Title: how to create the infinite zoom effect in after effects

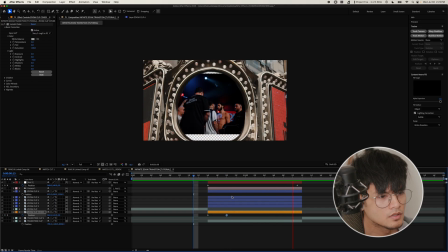7:12 fast right now but I think once I ease it it'll look better okay so let's smooth out the keyframes
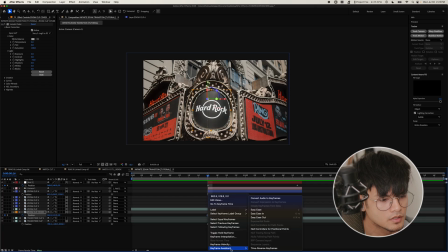7:18 a little bit so what we're going to do is select these keyframes right click and keyframe assistant and just easy ease and what we could do if you want to take it a step further select these keyframes and select the graph editor and then right click yeah we already have it on edit speed graph
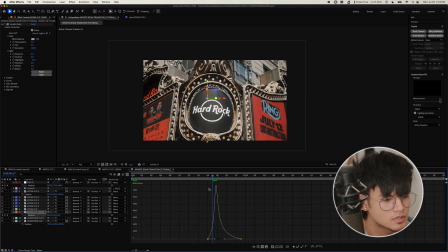7:37 i think we're going to change it up a little bit i think i like how it was already
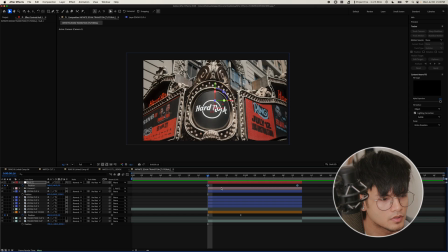7:52 and same thing with the camera here select the keyframes and just easy ease it
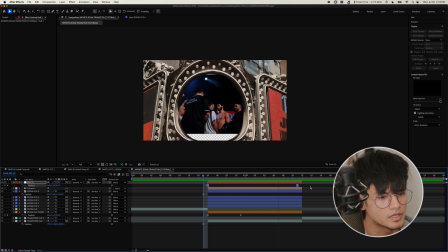8:00 and that already feels better. Again, you can edit it in the speed graph if you want to play around.
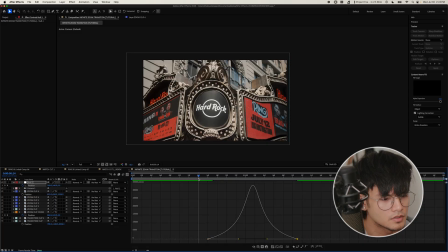8:08 See, let's have it maybe fast in the middle, see how that looks.
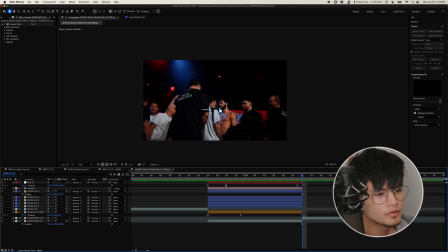8:15 Yeah, that feels better. So now what we're going to fix is the layer, it's a transition layer.
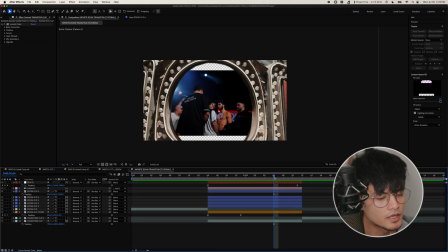8:20 Here you can see that it has empty spaces.
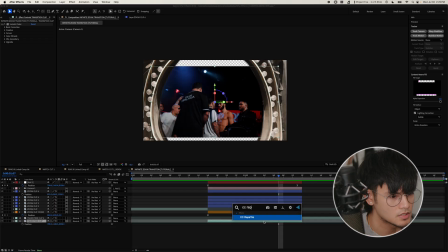8:24 So to fill that, we're going to add the CC Reptile change repeat to unfold. I'm going to expand down and expand up.
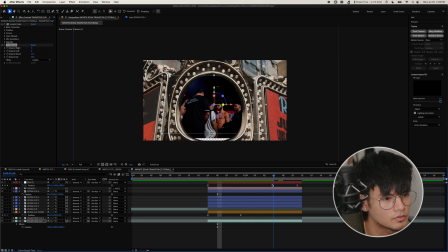8:36 I think that should cover most of it.
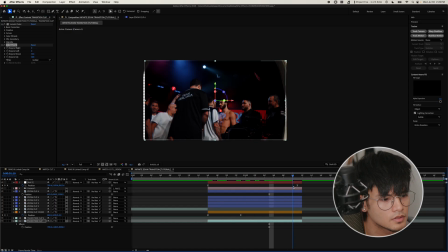8:40 Still have to extend down a little bit and there we go.
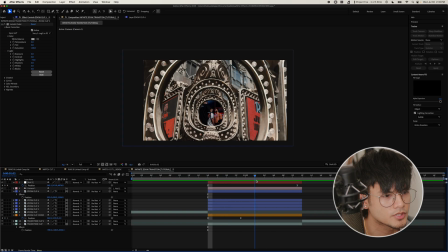8:47 So to take it a step further we're going to add a drop shadow to the stack layers to add a bit more depth.
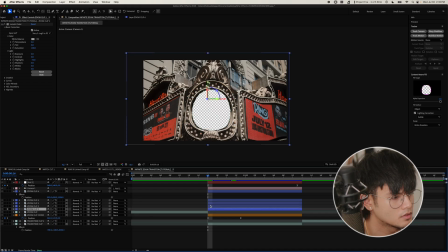8:52 So I'm just going to isolate one of the layers let's do zoom clip two and then and then add the drop shadow so let's see increase
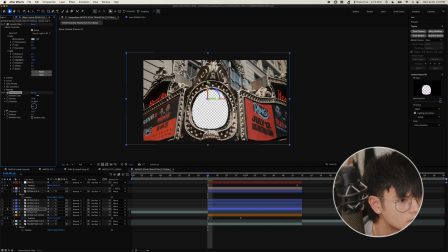9:09 the distance maybe let's change the direction to just zero increase the softness there we go and then just select the drop shadow effect copy it and
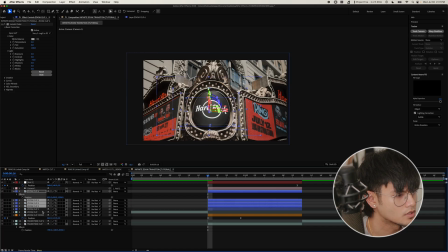9:27 paste it onto the other layers there
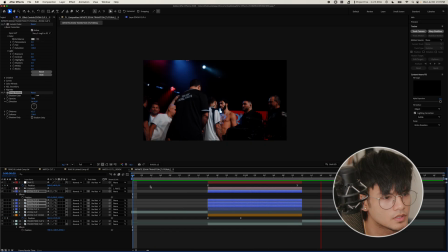9:35 we go a very subtle difference but it does wonders so select the stack layers
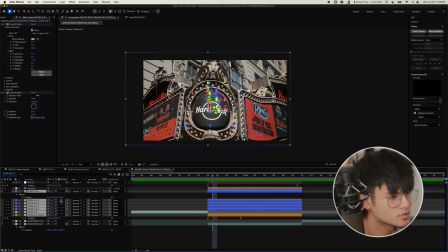9:40 and activate motion blur that
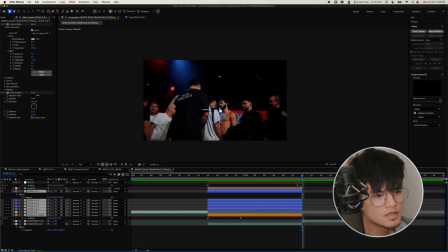9:45 looks insane and if you want to take it a step further just to make it a bit more seamless as it goes through I like to add a shake in between that so what I'll usually do is I have the shake sauce effect from Brian Delamada what we're gonna do is just gonna
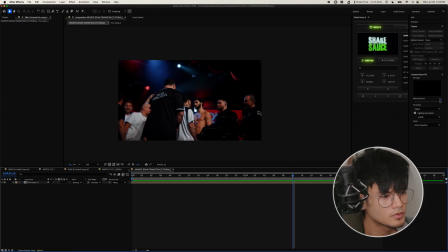10:02 select it all and pre-comp it so as it gets to the second frame we're going to add a shake I usually like twitch so let's try twitch
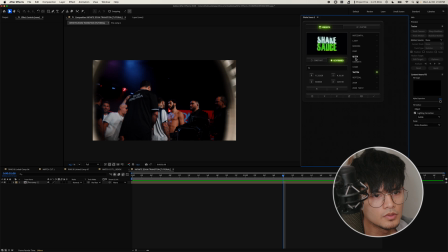10:13 thing that did a little too much so maybe we'll just do a simple one let's do this quick I
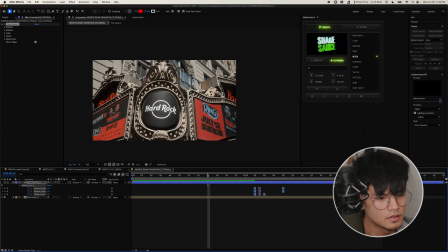10:25 want to happen i think earlier a little too early and
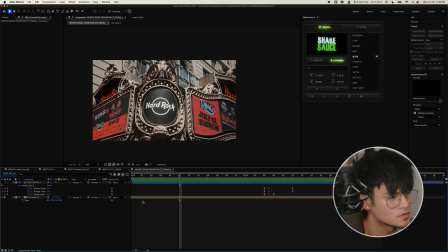10:39 if you want to so you just get a bit more of a zoom in at the beginning as well select this layer press s on your keyboard make a keyframe on scale bring it at the beginning of the clip and maybe just do i'll just do up to 120 select it ease it
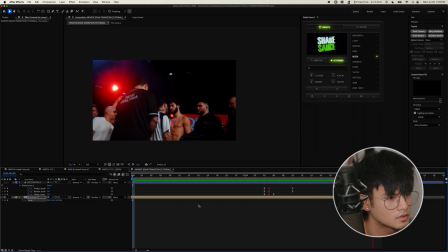10:55 do it at the very end nice and there you go that is how you do the infinite zoom hopefully you guys enjoyed